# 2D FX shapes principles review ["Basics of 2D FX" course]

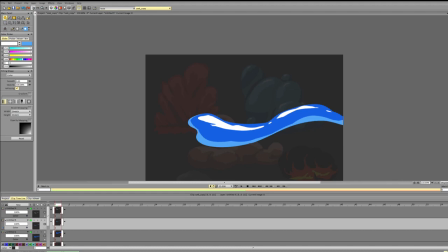29:01 So can we make it even better? Yeah, we can add something else as well to make it even more interesting. So we can add like a third color.
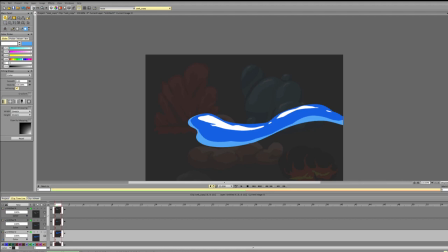29:17 And for a third color, we can add a darker hue of blue. Fourth color at this point. And ideally, it can be done in post-processing.
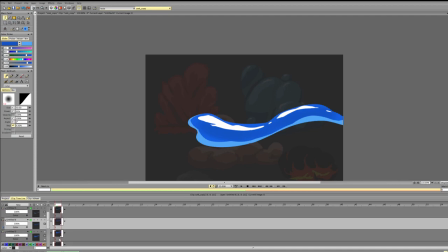29:40 And considering what we've done, we can change the base color because it's a bit too saturated.
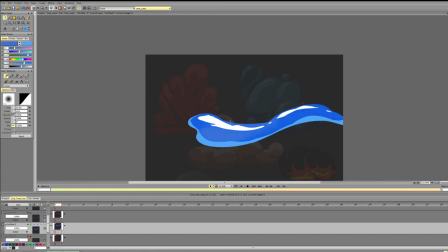Okay, this works better. Let's change the color here.
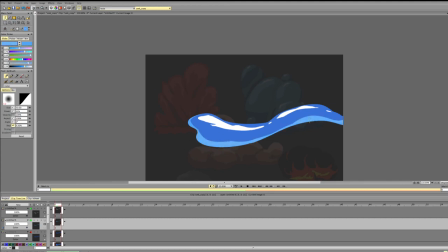Slightly darker. And let's change the color here.
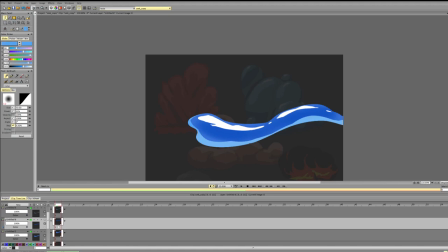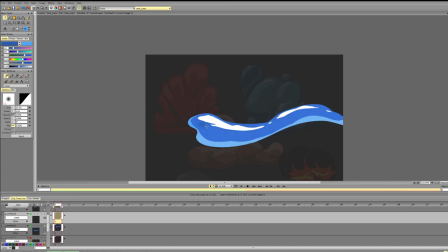So something like that already looks a bit more like water.
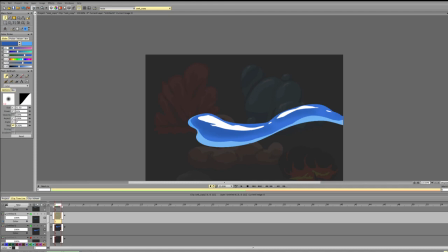30:59 We can definitely go further and stylize it even more, because water doesn't have to be like in a single mass. It can go and create some sort of spirals and waves.
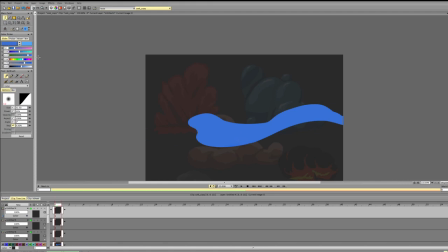31:16 So it can definitely be more interesting.
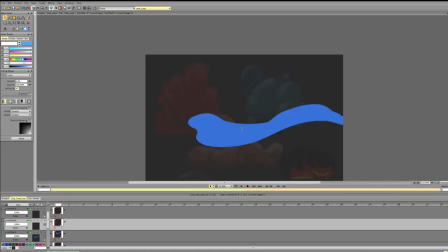31:21 We can do something like, okay, so here is a base. Can use it to create some foam or some I guess some foam.
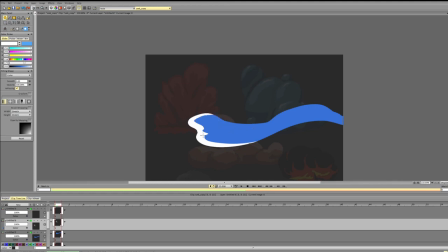And emphasize the form of the water stream with that foam.
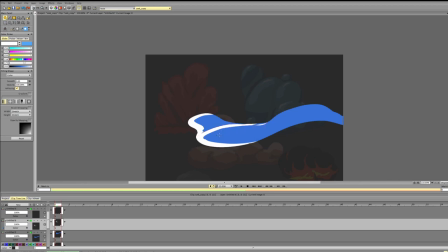31:57 And not making straight lines, but rather bending the lines across the surface, emphasizing the structure and the form.
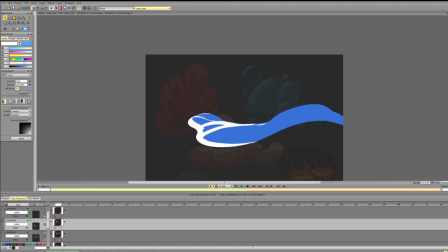Add in some variety to the lines
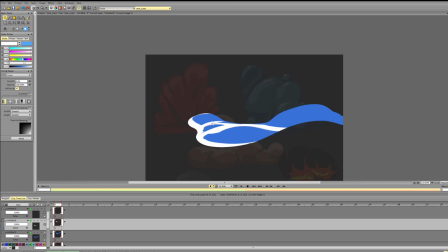32:35 is good. Here we can add again
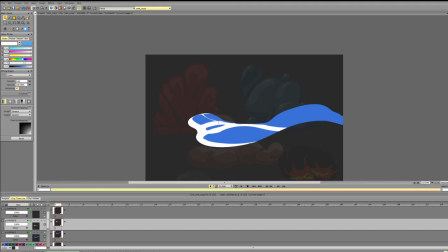32:53 some nice directional lines that emphasize the form and the direction.